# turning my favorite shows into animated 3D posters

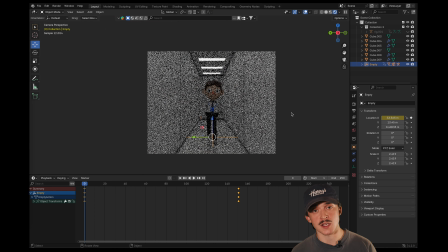(16:28)
So I brought in the original walk cycle, tracked the camera to that walk cycle, and made it look like Mark was walking down this never-ending corridor.
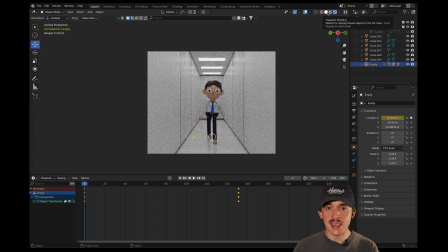(16:36)
I originally wanted to make this look like a maze and that he was twisting and turning to get to the office, but I didn't have the patience to figure that one out. For the office scene, I wanted to do the jazz party.
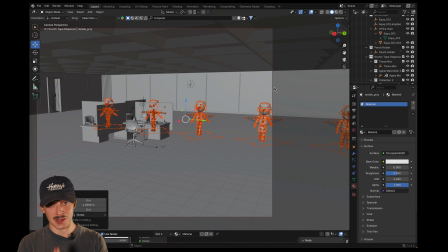(16:48)
1, because I love jazz, and 2,
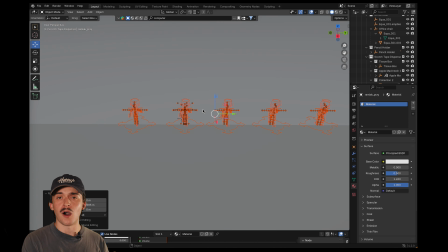(16:51)
because it's one of the few times when the show switches from the sterile office environment to this weird disco atmosphere.
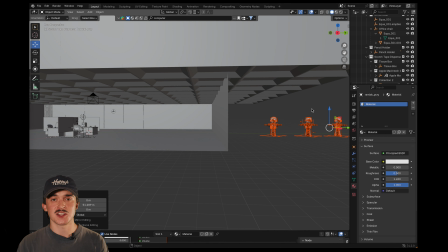(16:59)
It only adds to the mystery of the show, and it's just such a stark and sudden change that I just love it.
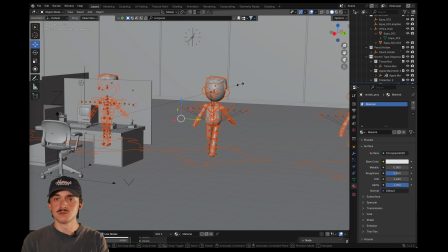(17:06)
It's also just gonna look cool, so.
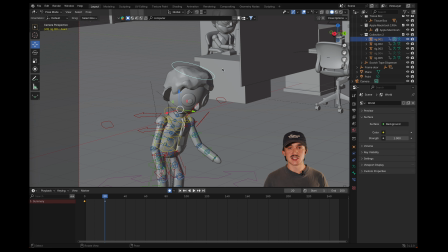(17:09)
First, I can bring in the characters and animate their rigs in weird and wacky ways to make it look like they're dancing. This also allows me to lean into the puppetry aspect of it all by making the animations very rigid.
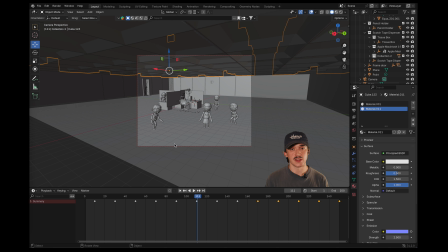(17:20)
I can also make this a party by animating the emission texture on the ceiling, basically changing it from red to blue to white throughout the animation.
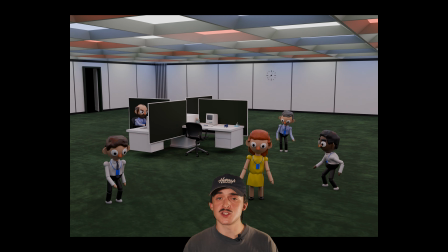(17:29)
To be honest, I wasn't super happy with this scene. I feel like the lights emission texture could have been a little bit stronger to lean into the disco vibe more, and the characters,
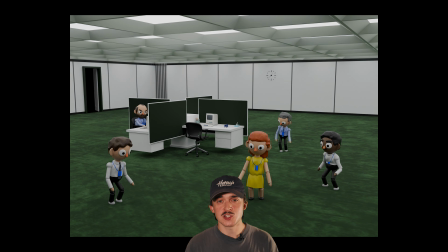(17:39)
while rigid and very puppet-like, are just a little bit too weird in their animations.
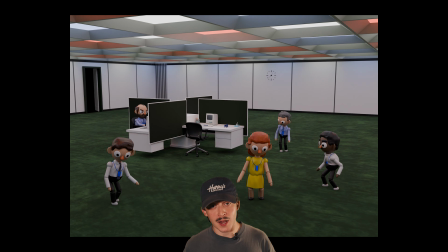(17:45)
You'd think living in this 24-year-old body of mine, I'd have a better idea of how to dance,
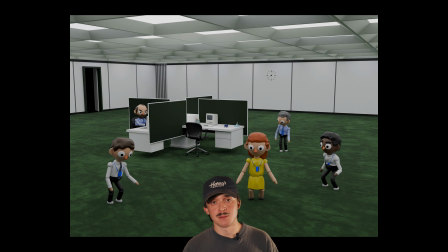(17:50)
but alas, I am just as rigid as these puppets.
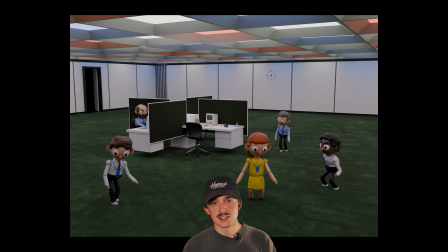(17:55)
I still like the end result, but again, just need to get more reps, I think, with animation to get better at it.
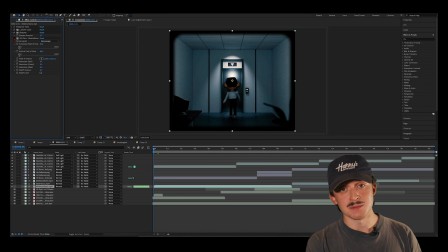(18:03)
Finally, we can bring all of these scenes into After Effects, edit them together, add a lot of the same effects from the Breaking Bad poster, add some jazzy music, add some color adjustments, and with that,
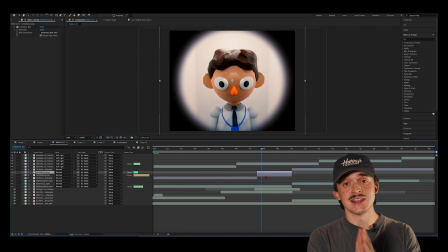(18:15)
we have a completed 3D animated Severance poster for your friends and family to enjoy together while you recite the 9 core principles of our precious, precious, precious Lumen Industries.
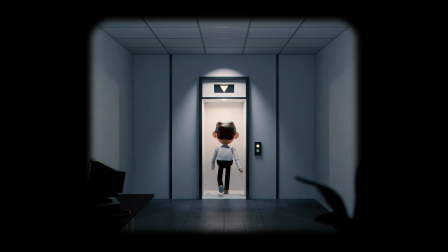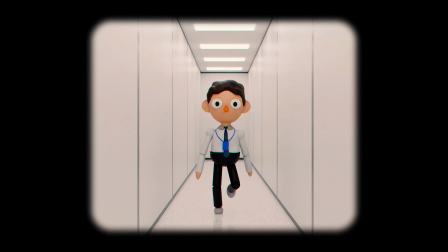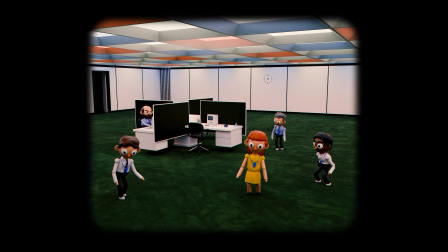Man, I could talk about this show for hours, about how it perfectly captures the need for childlike wonder, how it reveals that hope and faith requires sacrifice, how it stresses the importance of self-acceptance in that hope, and many, many more themes. It's amazing to me that all of these extremely deep and wide ideas can be fit into such a small and unsuspecting little animated package. Honestly, these themes hit pretty close to home for me, because growing up, I wanted to be anything but who I was, which I feel is extremely common across the board. But as I've gotten older, much like the journey that Wirt and Greg went on in Over the Garden Wall, I've gained a sense of confidence in who I am, and thankfulness in it as well. And I think it's because of the struggles, the triumphs, the failures, and the blessings along the way. It doesn't mean that I still don't struggle, but it means that I can find hope in that struggle. It means that I can find hope over the garden wall. So with this little animated 3D poster, I want to focus on that journey by making this a love letter to Over the Garden Wall. My idea is to have Wirt and Greg walking in one place while the scenes around them change to show a few of the main plot points from the show. But first, we've got to make the little guys.
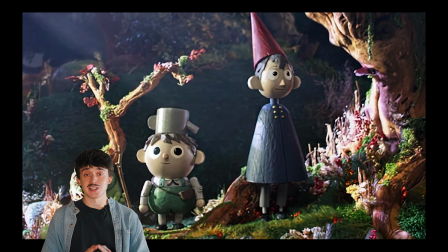(20:23)
When this video comes out, they would have already released the 10-year anniversary stop-motion short for Over the Garden Wall, which utilized these little wooden puppets. So, to continue with the theme of puppetry, I wanted to utilize these versions in my poster.